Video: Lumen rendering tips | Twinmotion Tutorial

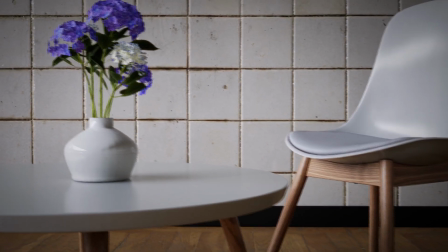[0:07]
Hello everyone, my name is Paweł Rymsza and today I will show you how to use lighting with Lumen.
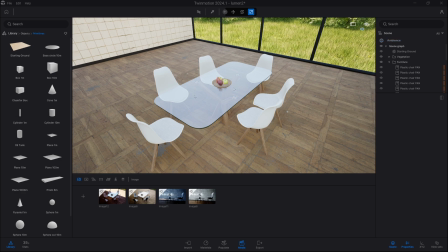[0:14]
So let's get started. So we have a fairly simple setup as seen with a table and chairs.
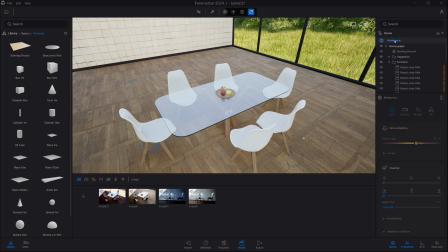[0:23]
So if we go into Ambience,
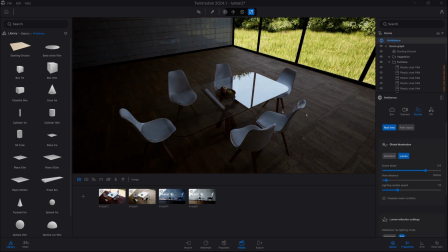[0:26]
render, and then we switch on Lumen, we can see the difference with lighting.
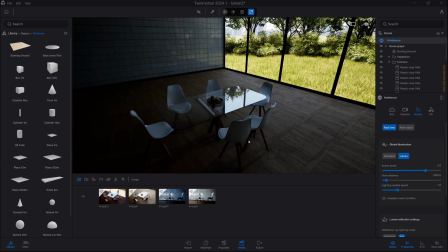[0:33]
So as you can see, we are missing a bit of sunlight and probably a bit of light in the back of our room.
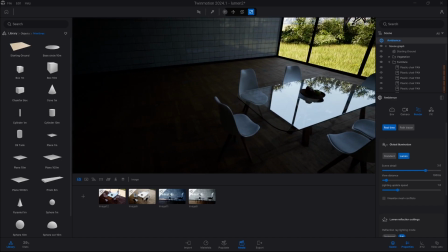[0:41]
However, the general feel is pretty nice. So let's analyze what will happen in most cases.
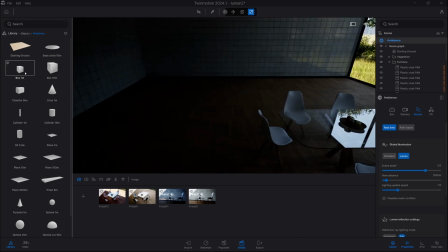[0:48]
Usually what we see is people adding a lot of small emissive materials like spotlights and are hoping to get realistic results. So let's show what will happen.
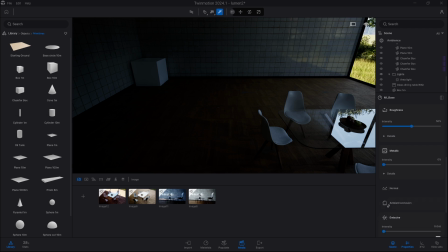[1:04]
First, I'm gonna add a box, go into emissive material and set it to 1.
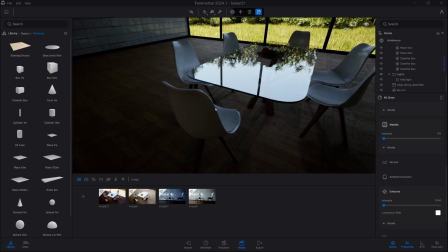[1:11]
So we can see at our chair that the box is actually casting light,
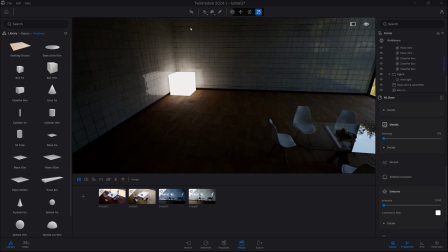[1:18]
so we can clearly see on the chair it's working nice. However, what will happen if we scale it down 10 times
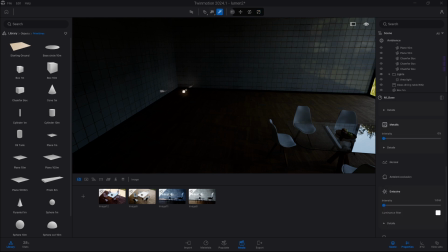[1:28]
and let's increase the emissiveness 100 times.
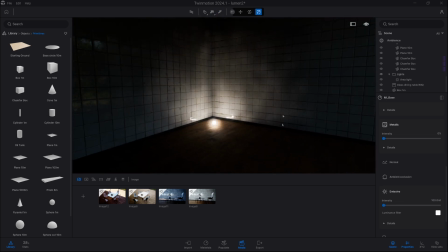[1:35]
So this is what will happen. Usually you will get a lot of artifacts because the light source
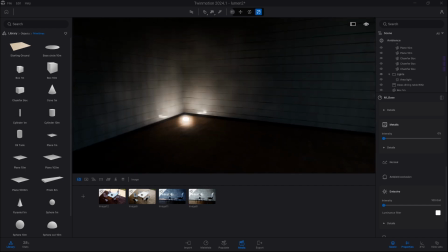[1:42]
is very small and the emissive material is simply not lighting the scene.
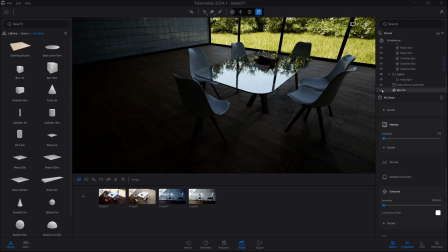[1:48]
You can also clearly see at our chair, even if we switch it off or on, there is absolutely no difference.
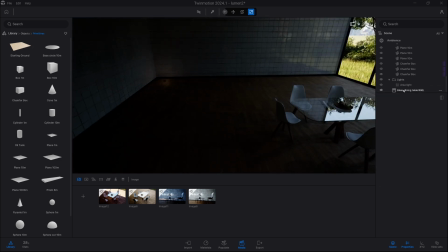[1:57]
So lesson learned, let's try a different road.
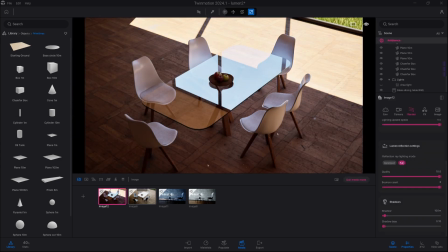[2:02]
So let's go into our image example, and here I'm using sun.
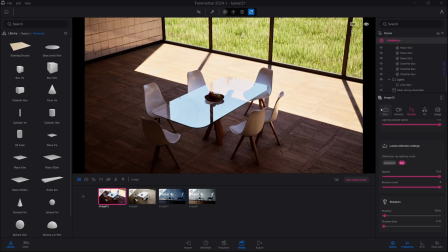[2:07]
So this is a pretty simple setup, exactly same. The only difference is that in my sun settings, I simply rotated the sun,
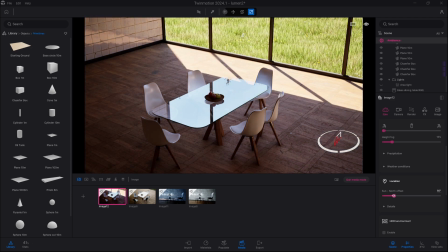[2:19]
so it's lighting our scene just by bouncing off our floor.
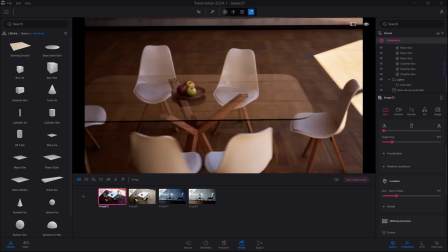[2:27]
And it's actually working pretty nicely. So there is no need to change anything else.
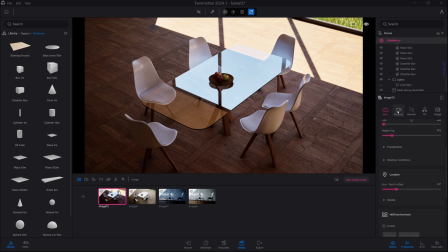[2:33]
The things which you might also want to look at are located in camera tab. Here we have setting called local exposure, and here I'm using highlight reduction at 1. If we switch it off or reduce it to 0,
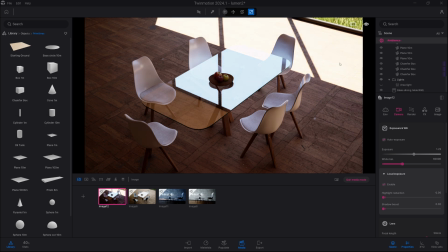[2:50]
you can clearly see that sun is actually overblowing our wood texture. So if we don't use that setup, you will get some spots which are totally overblown.
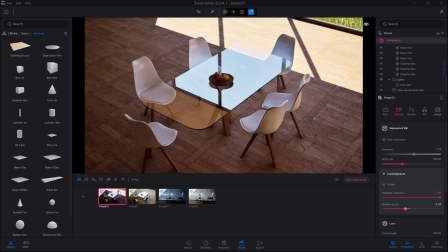[3:03]
However, if we go into shadow boost and you will try to go very high with shadow boost,
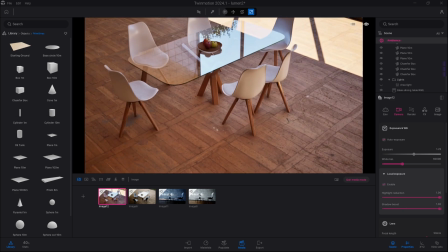[3:09]
you will completely evaporate any kind of small shadows.
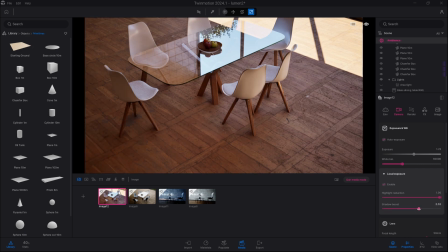[3:13]
So it's actually not very good to go high with shadow boost and lumen.
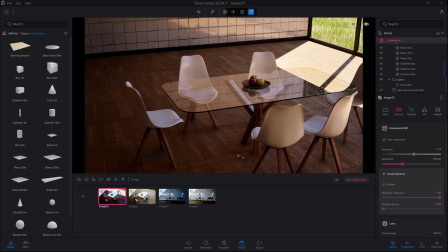[3:20]
It's better to just make image slightly brighter, but not remove shadows altogether.
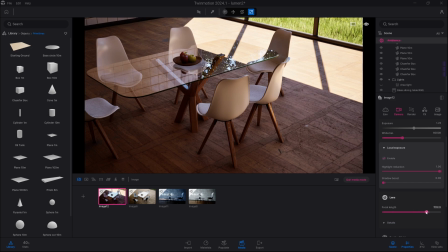[3:28]
And as last part, to make it look more cinematic, consider going higher focal length. I'm using 50 in this example. However, look what will happen if we put it back to 18.
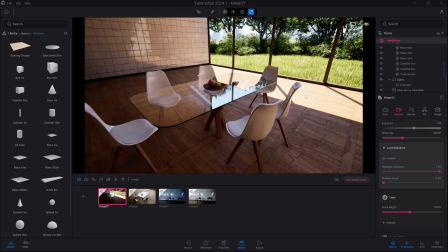[3:43]
It suddenly stopped looking that cinematic.
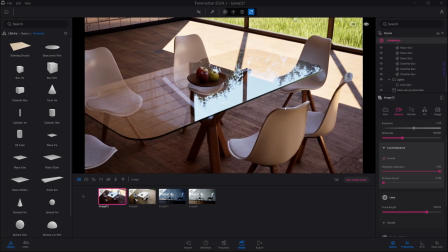[3:47]
So actually focal length is also playing a major part in the final look.
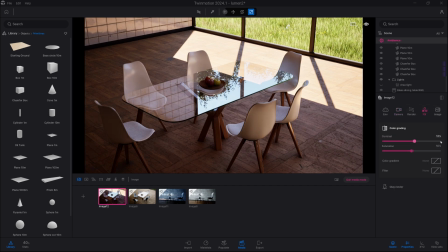[3:55]
And the last part, in FX tab, you can also play with contrast, go above 50 to like 60 to make those shadows pop even more. And this is a first setup, so we are basically using our sun and nothing more.